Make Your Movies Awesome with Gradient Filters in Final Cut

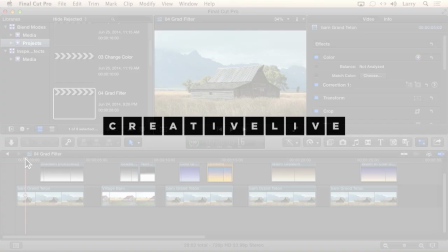Ansel Adams is probably one of the most famous photographers that ever lived, and he made a career out of taking spectacularly lovely images all across the West. And one of the things that he discovered is a filter, a camera filter, called a grad filter, short for a graduated filter.
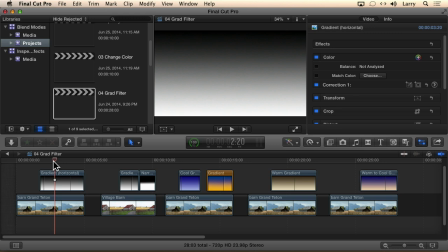The top portion of the filter was dark, translucent but dark, and it would shade to completely transparent at the bottom. It looked like this, except where white is, you could see through it. What the grad filter allows us to do is to take a really nice looking exterior wide shot, slip the grad filter in front of the lens, and what we can do also in post,
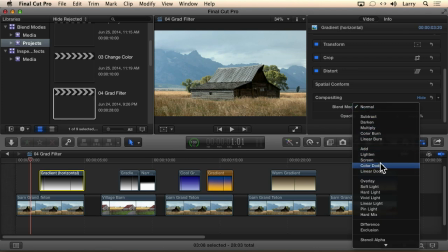we get the effect of an overlay blend mode.
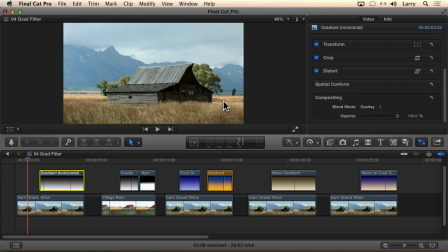This is the shot without the grad filter applied. Look at the grass. Clearly it's good, and it's blowing grass. This is a moving image, so the grass is blowing wheat. It's got a nice wheat color. The clouds are definitely there. There's lowering clouds, and we can see that there's clouds in the mountain.
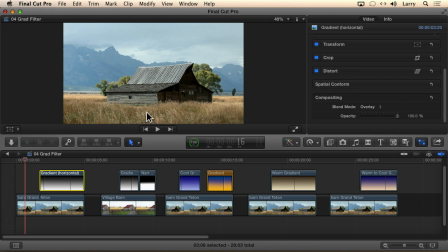But we don't have a lot of detail in the sky, and we don't have a lot of life in the foreground because the sun is actually way in the background, not foreground. Watch the grad filter in 2:1, woof.
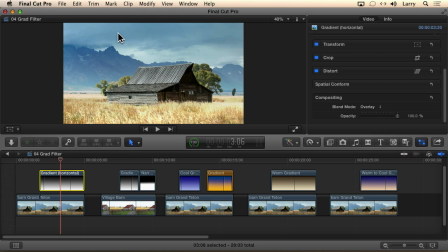Oh my goodness, look at the detail that suddenly showed up in the sky that wasn't there before. This is before, this is after. Look at how we've made that wheat just pop. It looks as though the sunlight came out in the foreground. Why?
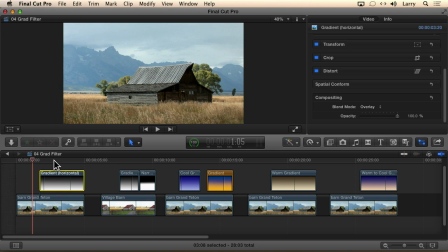We've applied the gradient using the overlay filter, and watch what happens as I play this clip in real time.
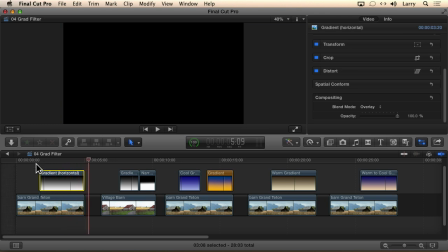There is a dramatic, different, more powerful look to having that grad filter in than having a grad filter out.
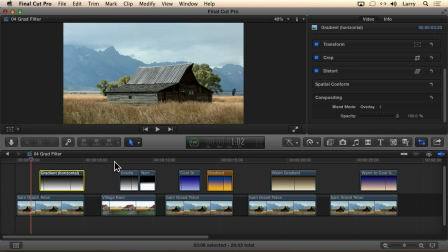Well, it gets even more exciting than this.
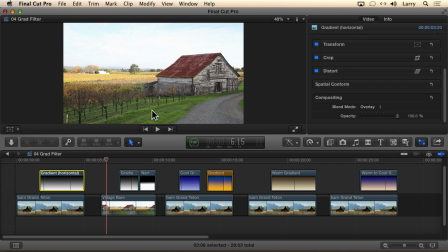Here's a village barn, totally nondescript sky, nothing happening in the foreground, limited stuff happening in the background. The sun is in the wrong place. We want the sun to be in the foreground.
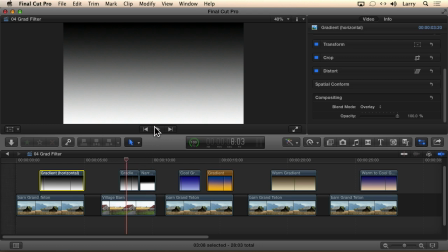I've got a grad filter, but I also have a grad filter that's got a much narrower horizon.
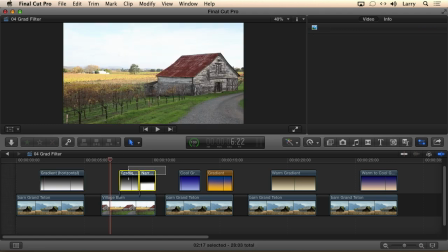Let's see what we can do here. If I select both of those, go to the blend mode, change the blend mode to overlay because that works with mid-tone gray, and let's watch what happens.
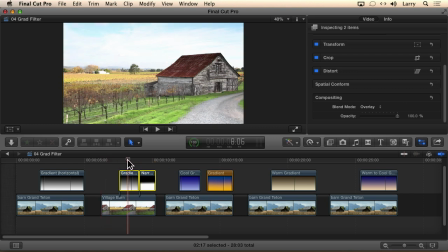This is before, and this is the grad filter. This is before, and this is the grad filter. We've got detail in the sky, and we've shifted that whole balance so that now the foreground isn't a secondary thought being dominated by the background.
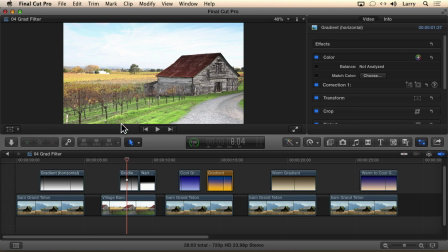Your eye goes right to the road, the barn, the grapevines, and the lighting looks like it's consistent all the way across.
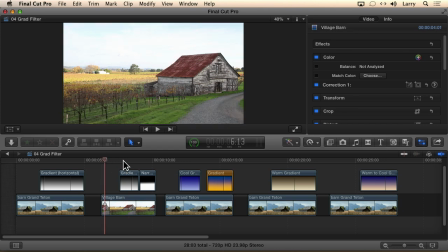And this, too, is a piece of video. Well, we can do more than this.
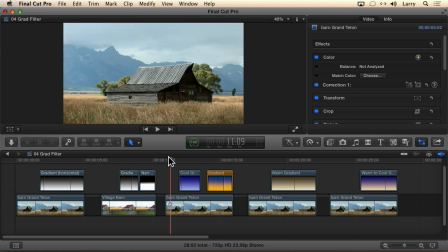What happens if I take this exact same scene and it's a horror film?
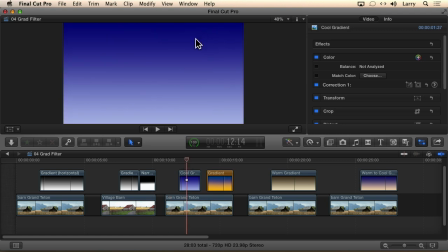Well, we can take a gradient, which is dark blue, shading cool the entire time,
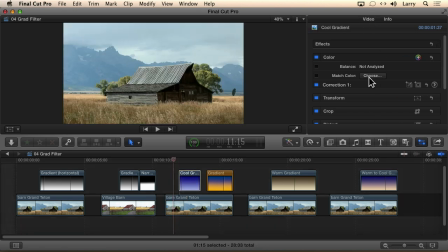select this, go to video, go to the overlay menu.
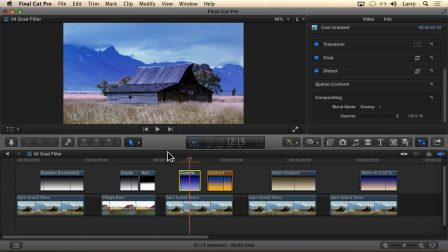Boom, boom, boom. Lightning and thunder just before the door slams shut and the screaming starts.
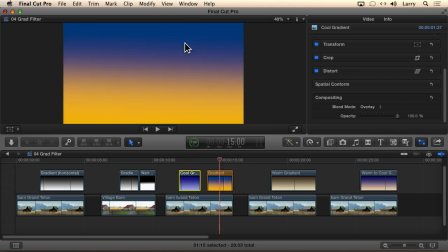Or what happens if I take a gradient which is shading between different colors?
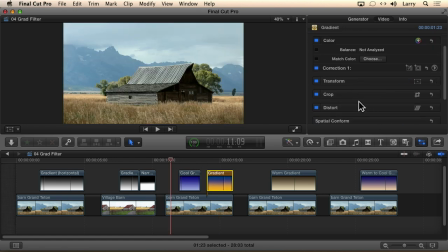Okay, let's go to here and let's go to overlay.
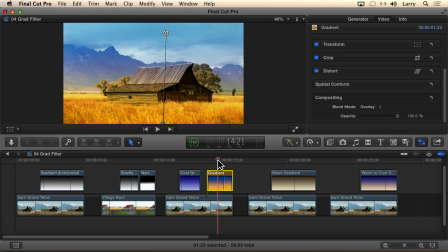Look at that. Now we've got the world of Oz. All the colors are accentuated.
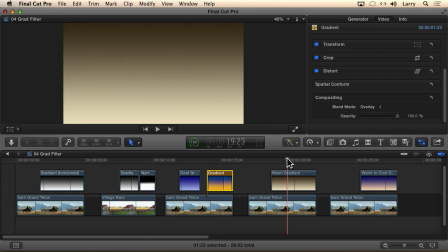Maybe this is too saturated. Maybe we want to just work with a warm gradient. This is a gradient created inside Final Cut.
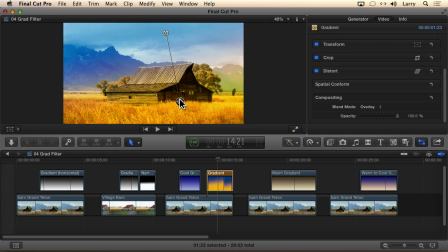I can adjust the gradient inside Final Cut in a way that I can't with a Photoshop graphic, but I can play with it.
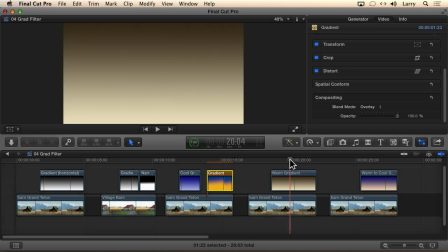Or I could just take a Photoshop graphic. This is a straight gradient created inside Photoshop.
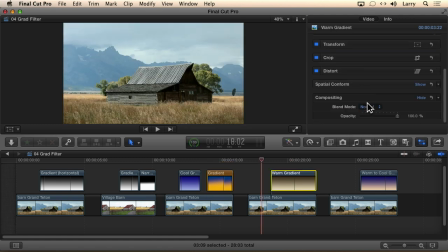This is before, and this is after. Look at how the wheat has got life and energy, and the sky has got detail.